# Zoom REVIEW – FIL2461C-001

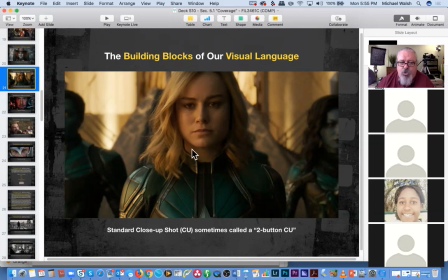(163:43)
We see enough of her facial performance to understand what kind of a mood she's in, but we frame it nicely so that we don't have a lot of competing detail in the frame. We see only her close-up in performance.
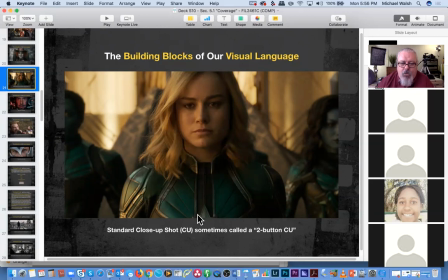(163:58)
Give her a little bit of a haircut here and a little bit of a bottom cut here along the chest. And this is what we call a loose close-up or a two-button close-up,
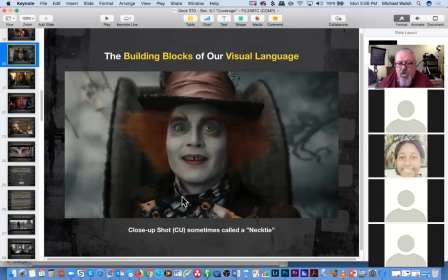(164:12)
as opposed to this one, which we might call a necktie close-up, because the knot on our Windsor knot of our necktie would be right at the bottom of the frame line, and a little bit of a haircut. Okay. We talked about some specialty shots.
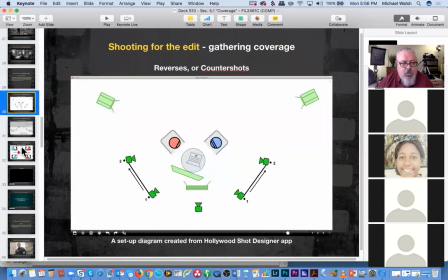(164:31)
Namely, we talked about Dutch angles. We talked about the heroic single.
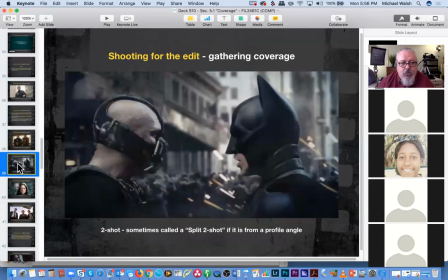(164:39)
We talked about the split two shot. Okay, being a profile like so.
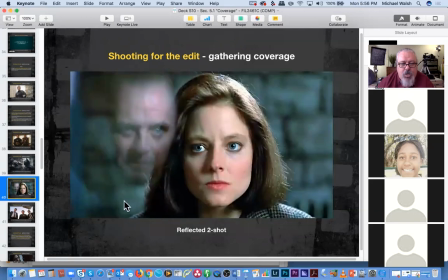(164:46)
We talked about a reflected two shot, and we talked about multiples.
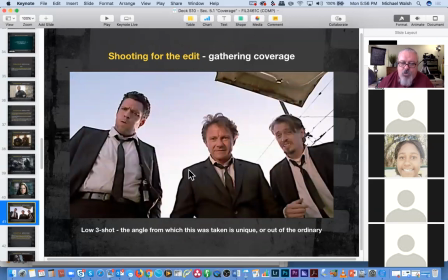(164:52)
This is a three shot. This is from Reservoir Dogs. They open up the trunk. The trunk represents the POV of the guy inside that they have got bound and gagged. And they open up the boot of the car to reveal the three shot of, who is this?
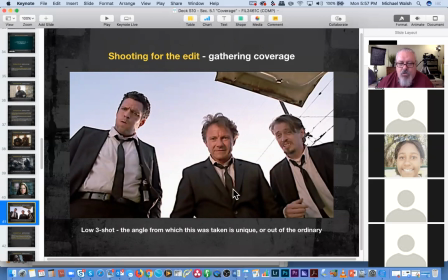(165:10)
This is Mike. And this is Steve and Harvey, and they are going to beat the crap out of the guy that they just dragged over to the warehouse in the back of their sedan, right?
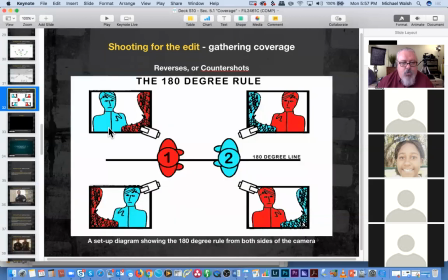(165:24)
We also talked about the director's line and what it represented in terms of the proscenium, and how we
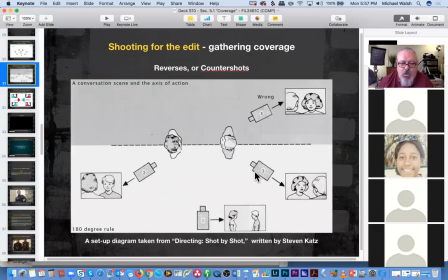(165:33)
want the camera to be on the same side of the proscenium line for each of our pieces of coverage, whether it's an over the shoulder or a complementary over the shoulder or a split two shot or a wide shot.
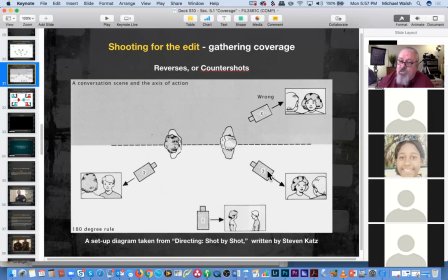(165:49)
Okay. The same point of view that the audience has sitting in the seats watching the show, right? So we don't want the camera to have any angles that represent a point of view the audience won't have, like something behind the proscenium line, as though from backstage, right?
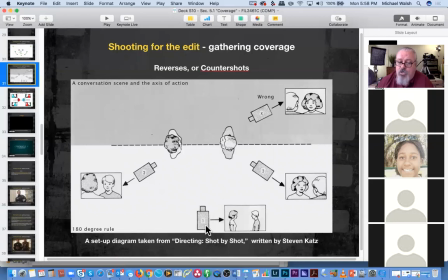(166:07)
That wouldn't make sense to the audience because they're all out here in the cheap seats watching the movie, okay, or watching the stage play, I should say. So the director's line is all about what we call the proscenium and keeping all the points of view on the same side of that proscenium so that
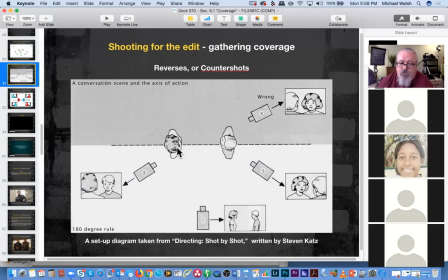(166:25)
the audience doesn't lose track of the spatial relationship or the geographic relationship between subjects in a frame. Okay.
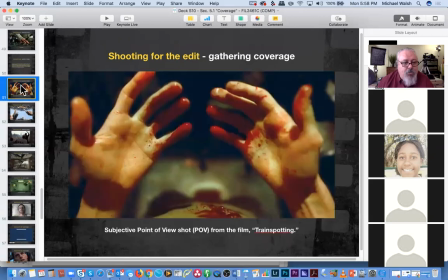(166:39)
We talked about inserts and we talked about POVs. Okay.
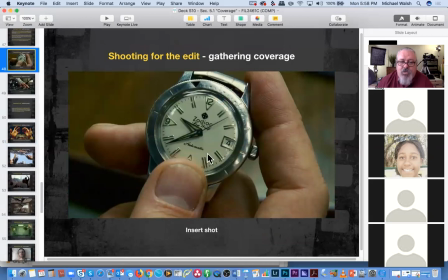(166:43)
An insert being a very, very close shot that gives us access to detail that we wouldn't see in a wide,
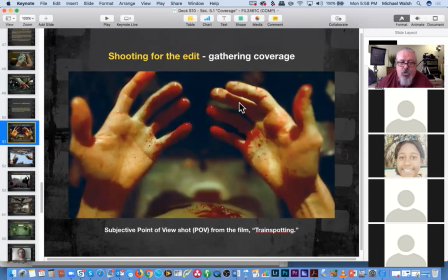(166:49)
and a POV, which shows us the state of mind or shows us what a character is seeing or experiencing subjectively, and how these can be very effective storytelling tools.
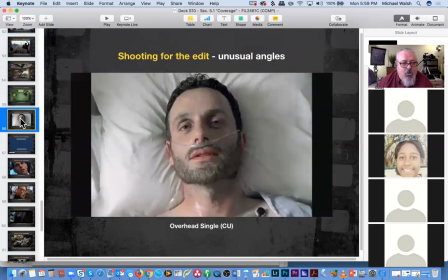(167:03)
And then lastly, we talked about unique angles like Dutch angles and high point of view angles,
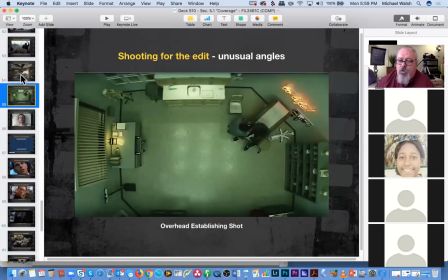(167:09)
where we see the world from unique points of view that we rarely get to engage with, and putting the camera there,
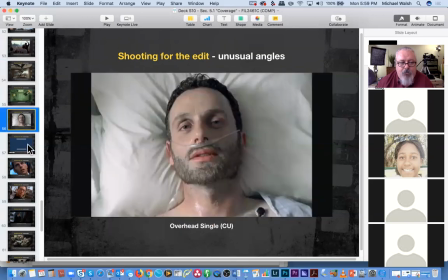(167:18)
what's involved with putting the camera there and what those results might look like. The Dutch angle and its effect on the audience,
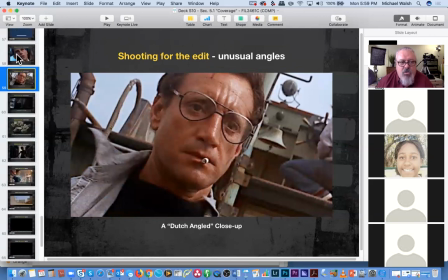(167:27)
using it for moments of subjective confusion
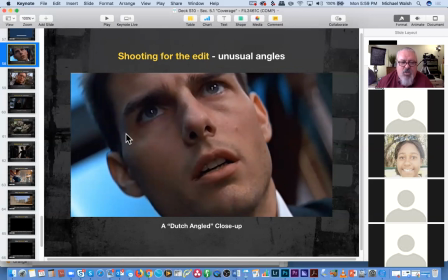(167:34)
or when we want to show a distorted mind state of our subject, we can have an active Dutch angle, which moves with the scene and shows us how the character might be feeling.
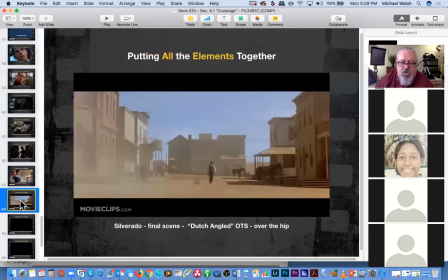(167:48)
And then I showed you some videos that put the whole process together.